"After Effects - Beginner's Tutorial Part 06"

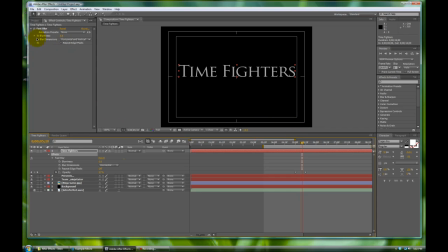And let's, right now there's no animation on it, and there's nothing, there's no blurriness in effect. But if you crank this up right here, let's go to this blurriness, and then we'll crank it up. You can see what's changing in the comp in real time at that particular frame or moment.
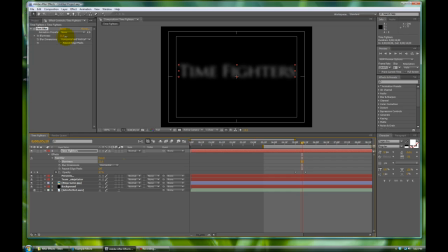So this looks about right. Let's do 20 about there. And let's go halfway in between this opacity. So about right there, we want it really blurry.
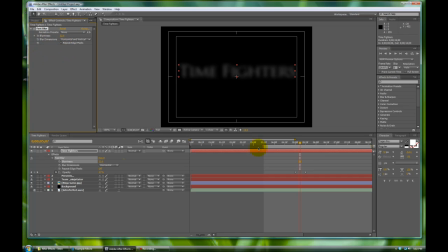Let's do about here. Let's give it a 22. And because we're going to be animating it as well, let's click on the stopwatch up here. Or you can click on the stopwatch down here in the timeline. It's just, you know, we've been working with it up here.
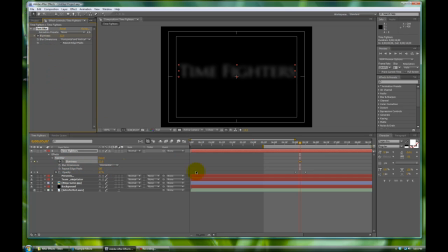And it's a bit easier to work with on other effects up in the effects control window up here versus on the timeline, because it can really get messy. And let's go to the last keyframe that we made on the opacity with the K shortcut. And we can't read it, so because it's blurred out.
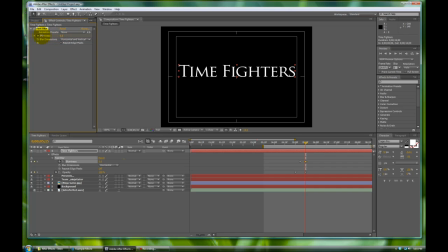And we want this blurriness to be all the way down to nothing, so that way we can read our time glorious Time Fighters title. And because we made a change in the blurriness, in either here or up there, we've created a keyframe from it. So let's do a really quick scrub of what this is going to look like. We have everything fading out, and then our Time Fighters blur fades in.
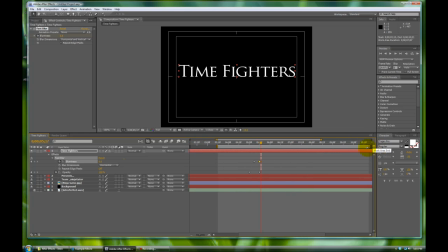Like that. Ooh, look at all fancy. Let's shrink down this window a bit so we can give a preview. Let's do a RAM preview. Real time. Forgot to turn off the music, which is loud.
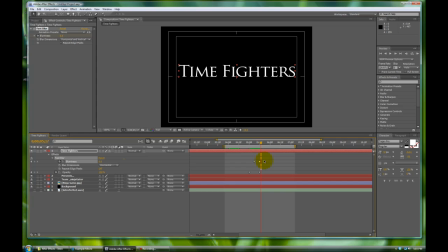Right there. That's good. It happens a little fast, so let's extend these a bit more. We'll adjust these. Let's grab the last two keyframes and we'll just a few frames. See, re-preview that.
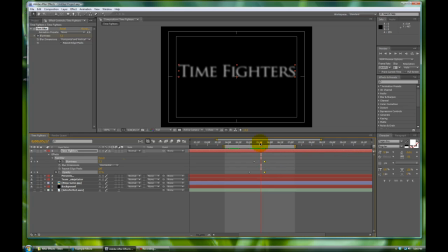Much better. A little bit cleaner, a lot more dramatic. So we've gotten that part in, and what happens next in our example movie
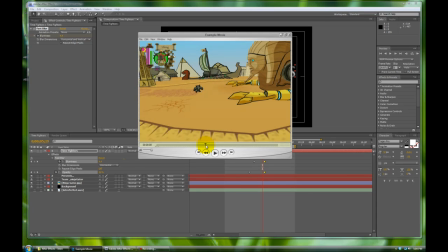is this fades out, and this kind of a crossfade, and we'll do that.
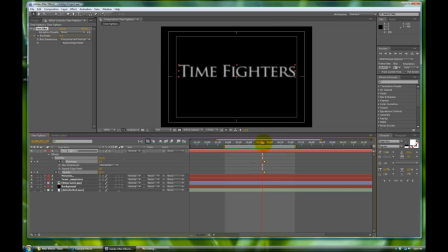It's a really quick and easy effect to do without even adding any special effects on here. But let's go back and review this just for a second. You remember hitting U, the shortcut U, will bring down anything that you've animated over that particular layer, including the effects controls.
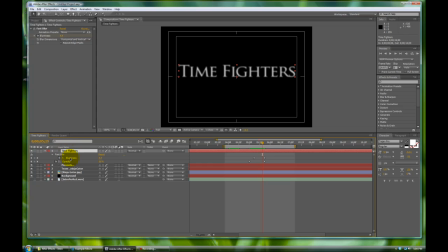So hitting U onto the Time Fighters layer will bring down the blurriness and the opacity because we animated both of those. So let's go back to our project over here. It didn't hide. It's just hiding over here. Didn't lose it though. And let's let's U this back up. Go away. Yeah.
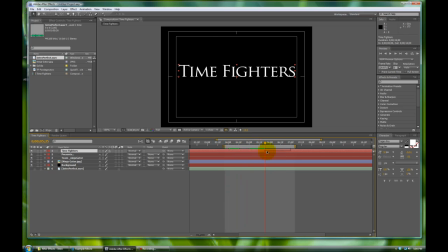Command U. Go away. So we have this. We have our logo. We have Time Fighters popping up. Now it's time for our footage to be dropped in. We want to give people some time to really take in Time Fighters. So let's go to the 7-second mark. It's a whole second and a half to start reading these.
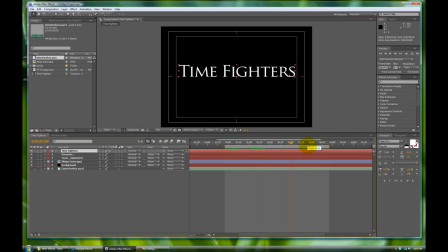Almost 2 seconds to read Time Fighters. But we want that because it's the name of the game, you know, just for visual impact. So now we're going to bring in our footage that we have. And it's conveniently labeled Time Fighters footage. We're going to drop this down into our comp. But what we're going to do is we're going to make a really quick adjustment.
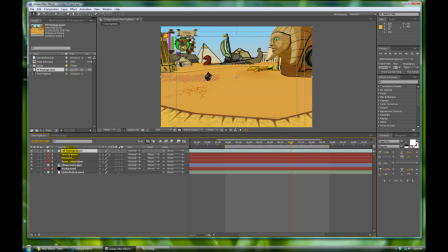Right now, because we just dropped it in there, it's sitting on top of all of our text. We actually want it below our text, so we're going to, much like in Photoshop, you can drag and drop the layers. And so you grab, click it, and then drag it in between one of these. Let's do it right there.
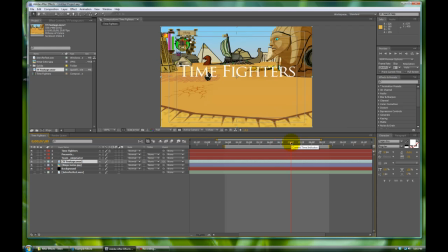And now Time Fighters kind of sits on top of our footage, which is very acceptable. And but we want, at this point, we want our footage to be, let's say, at zero opacity. So let's click on our footage, and much like text, we're just going to toggle the... Oh my gosh.
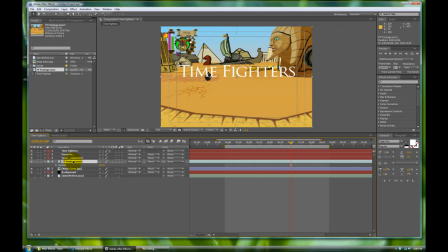Yes. Oh my gosh. We're going to be toggling the opacity on it. So click on that. Hit T for the opacity. And let's make it 100%. But let's go back about half a second. So it's 15 frames using the page up.
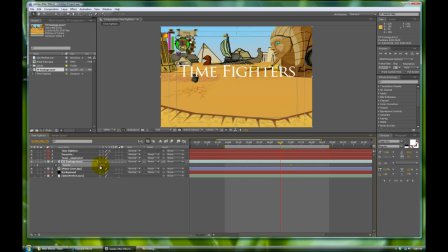15. And we'll drop this opacity to 100.